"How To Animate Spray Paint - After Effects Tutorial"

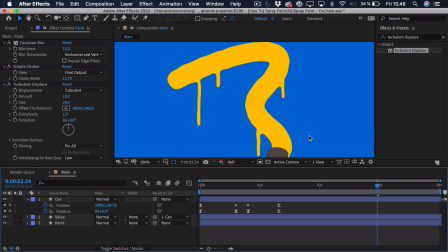[8:05]
And of course with sort of spray paint it wouldn't be that sharp because it's getting sprayed on, so if you actually disable the simple choker this could look more like spray paint if you made it even more blurry, but I just think that this doesn't really fit with sort of the vector style that I'm looking for.
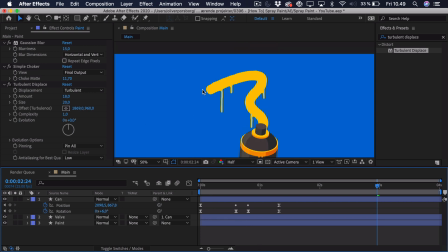[8:22]
So I like this more sort of vectorized, sharp look a lot better.
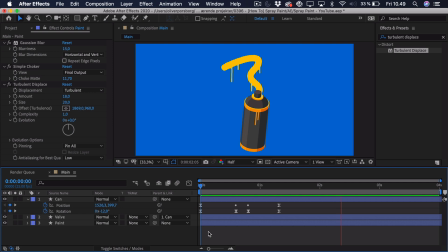[8:28]
And if we zoom out, you can now see that we have this spray paint animation. And really this is quite simple to create. And you can create whatever shape you like because you're just going to copy the path into the position anyways.
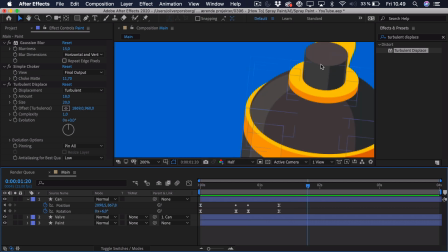[8:41]
And now for the final touch, we of course need to animate the sort of valve going down as it starts to paint.
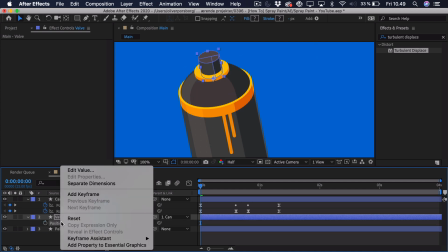[8:48]
So go to the start, press P as in position. We'll right click and separate the dimensions, because we only want to animate the Y position.
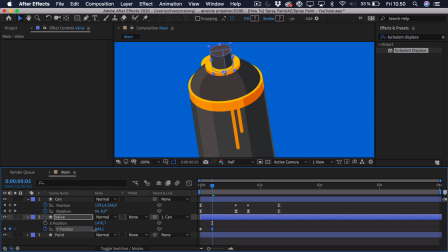[8:55]
Then we'll just go a few keyframes ahead. And you can see we can just drag this down, so it's sort of pushed down like this.
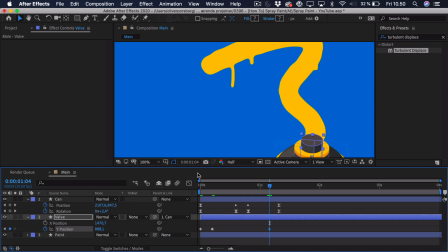[9:02]
And then we'll go towards the end, add another keyframe here, and we'll just copy and paste the first one.
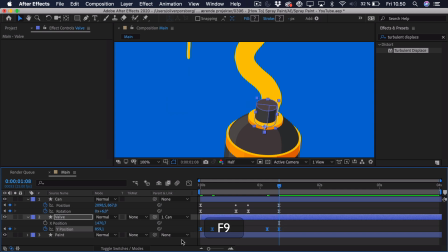[9:08]
So it goes up again. And we'll just ease these keyframes. And if we zoom out, we can have a look at what we have created so far.
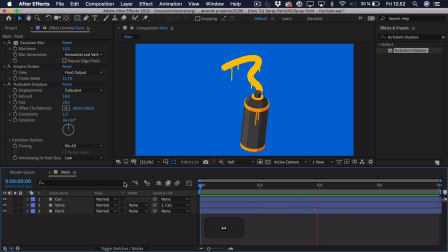[9:17]
So you can see this looks great, we have that spray paint animation, and it's just following that sort of trajectory and that looks amazing. But maybe you think, oh the can is a bit too still when it's done, or maybe you wanted to enter the frame before, and it's quite hard to do that because if we press U on the can you can see that we've already animated the position.
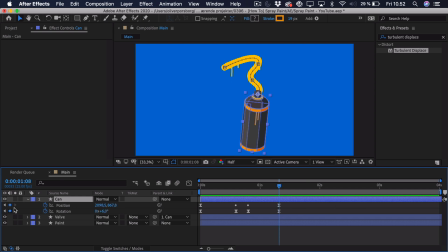[9:36]
If you start to animate it here towards the end again it will just look sloppy. But that's actually a way to do this. you just go to Layer, New, Null Object. Then you would place that in the center of the can and parent the can to it. And now, if you wanted to, we can press P here to see the position of the other layer.
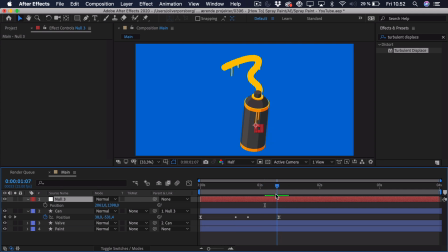[9:55]
Press P on the Null Object. And you would essentially just go a bit before this position animation is done. Add a keyframe and then you would go a bit ahead. And here you could just move it wherever you'd like and ease it and everything like that. and that way you can overlap the position animation so it actually flows better together.
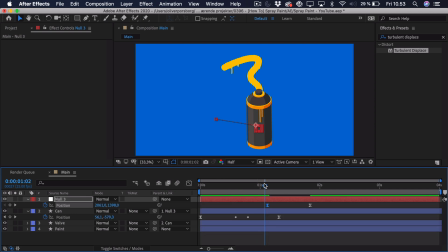[10:13]
And really this is just all about tweaking and of course you can adjust the motion path if you go up to the pen tool, click and drag and select the convert vertex tool. You can sort of make it more of an arc and really this is just about playing around with it and getting something you like.
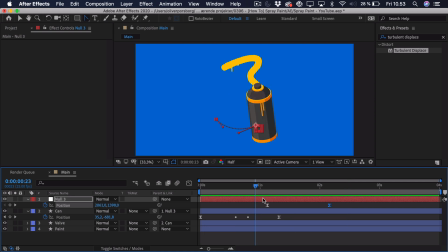[10:33]
That's how I created the sort of intro animation but that's really the way you would move it and also you could take the sort of null object and animate the rotation back and forth because you're sort of shaking the can and making it ready for that spray paint. But this is really an extra thing that you can go ahead and do if you'd like.
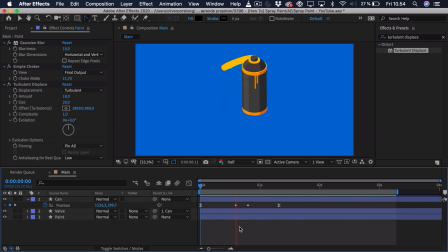[10:52]
And this is basically how you would animate the spray paint and this is a very stylistic version of course you could do it in a lot of different ways but this is just the way that I found the most suiting for my sort of illustration style.
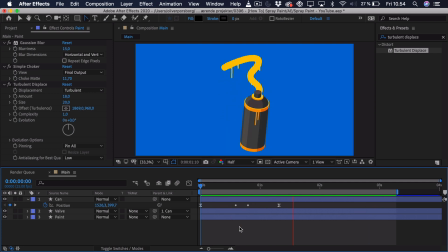[11:04]
If you enjoyed the video make sure to leave a like, post a comment down below and tell me if you had any trouble with this tutorial or if you have any suggestions for future tutorials. If you created anything from this make sure to share it with me on Instagram at olioarandorff and make sure to subscribe to the channel and turn on notifications to get notified when I upload future videos. That's all for now, till next time.